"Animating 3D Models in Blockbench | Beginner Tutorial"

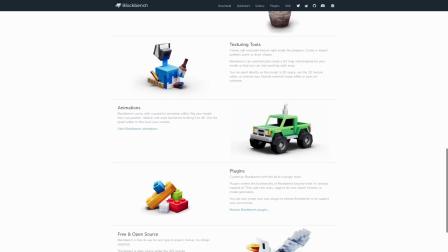[0:07]
Hello there, my name is Brandon and I make pictures out of tiny squares. And today I want to finally take some time to learn how to make animations in Blockbench,
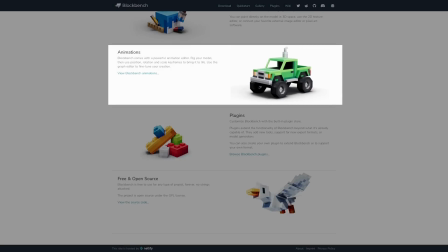[0:14]
because animations would really offer a whole other world of characterization and fun when playing around with 3D modeling.
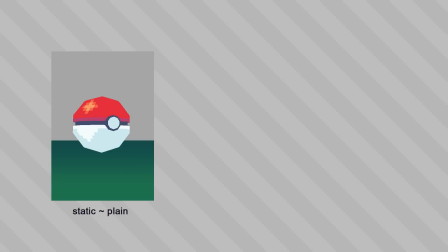[0:20]
You know, you could have just a stationary Pokeball model like this, which is cool of course, but how about instead of it just sitting there,
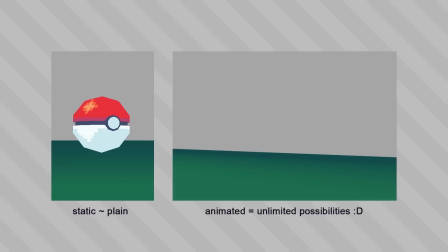[0:27]
we could actually harness the power of animation to see it absolutely rocketing through the air with speed and grace like this. Well, okay, I've still got some things to learn evidently,
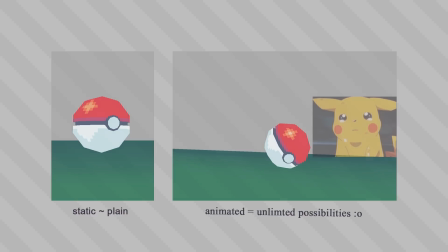[0:41]
but today we're going to go over the basics of the Blockbench animation timeline and we'll ease into it with some simple animations for these Pokemon objects here.
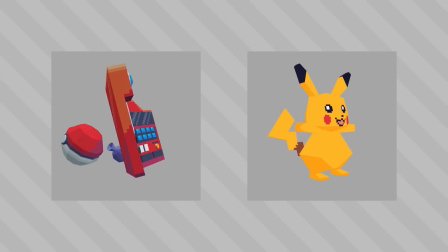[0:49]
But I also made this Pikachu model recently and I was thinking maybe after we get a handle on how the animation timeline works we can make him dance or something, I don't know. We'll see what we can do. Let's try it out. So let's start with the pokeball here.
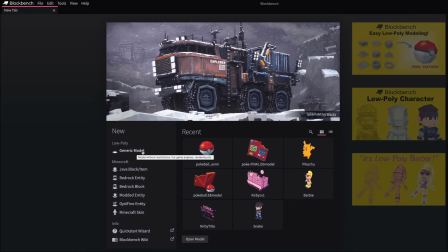[1:04]
And by the way, the models that I'm showing were made using the generic model mode. And I've already got a few videos if you're looking for just some basics on how to construct models in Blockbench.
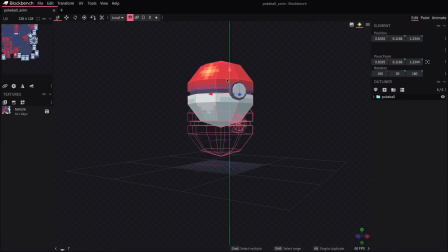[1:15]
So let's say we wanted this pokeball to hover up and down, just sort of oscillating like this. Up in the right hand corner, we'll see the animate tab.
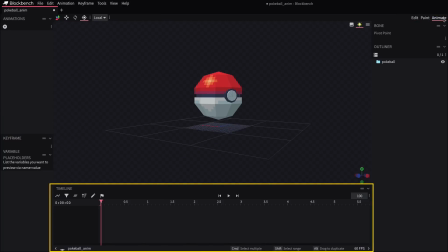[1:23]
And if we click over to it, we'll get this animation timeline along the bottom. but it's empty right now. So we'll click on our model and we'll go over to the plus sign in the top left to add a new animation.
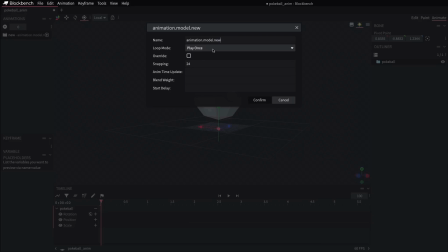[1:34]
I'm just gonna leave everything here at the default setting except for the loop mode where I'd like to see this animation constantly repeat itself rather than just play once. So I'll set that to loop.
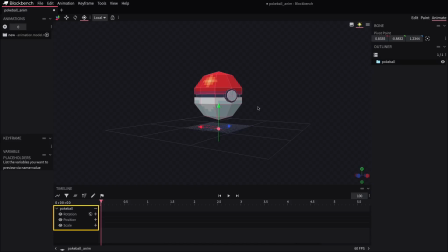[1:46]
Alright now we can see it's added that pokeball to the timeline and we'll notice that we have spots that allow us specify rotation, position, and scale of the model across the timeline. For a hovering motion we're going to want to adjust the position.
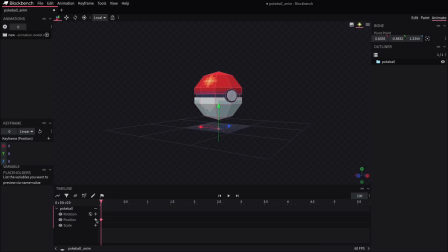[1:59]
So to get that started I'll click on the plus sign next to the position label and that'll create a keyframe that represents the current position that we see the model sitting in. Now if I go further out into the timeline, and this is in seconds by the way,
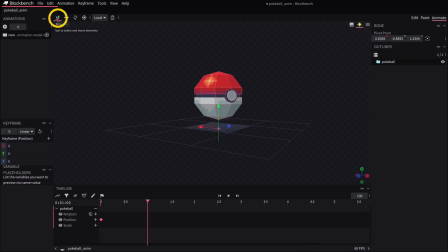[2:13]
so for example if I go over to one second I can now click on the move tool and change the position of the model and that's going to create another keyframe for that new position. So we can see those two dots right there. If we go back to the start and hit play, we'll see the model make a linear movement between those two points and then it just kind of snaps back because it's repeating that.
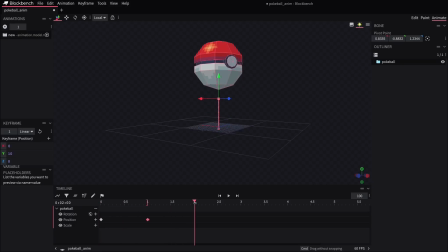[2:33]
So let's give it a final keyframe at two seconds and that'll be one that returns it back to its original position. And if you can't remember or you don't want to have to guess what the original position was, you can actually just click on an existing keyframe and copy-paste that node over to another spot.
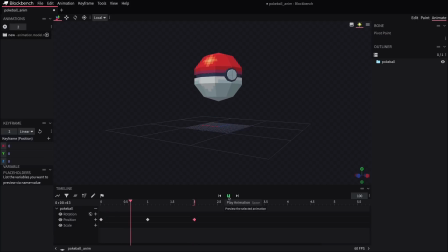[2:50]
So now that that's all pathed out, we're getting this kind of basic oscillation happening. Right now this looks kind of mechanical because it's just doing a constant linear movement, but if you want to give it a more natural feel for this, we can actually change the keyframe interpolation to smooth.
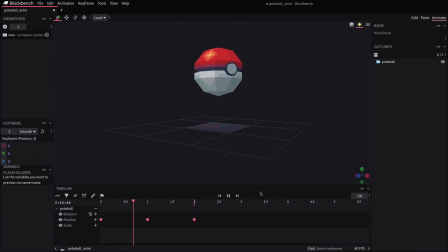[3:04]
And this is going to ease in and ease out of that movement, like it'll have a slight acceleration and deceleration to it,
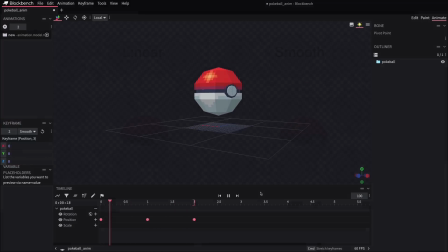[3:10]
which feels like that's gonna capture more of a natural you know sine wave kind of motion that we'd want for this
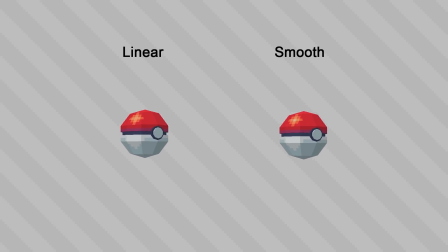[3:17]
so this is great looks great we should be proud that we did this but maybe we should try to give it a little bit of a spin as well you know like it's been tossed
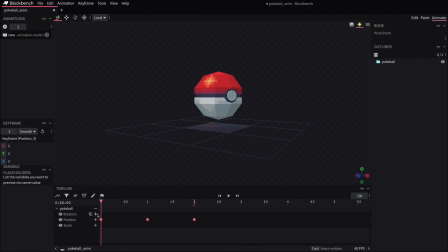[3:25]
through the air and it's and it's flying so that'll require some keyframes along the rotation section again i'll add a keyframe at the start to kind of capture the default position then at the end of the timeline i'll click on the rotate tool and spin this around let's say a full 360 degrees just to keep it simple.
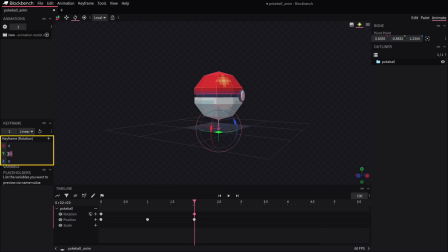[3:45]
Often I find it easier just to kind of type in the box over there rather than try to use the arrows to turn so I'll just enter 360 degrees into that y value and that'll complete one full spin just in time to like land back at its starting position which happens to look the same.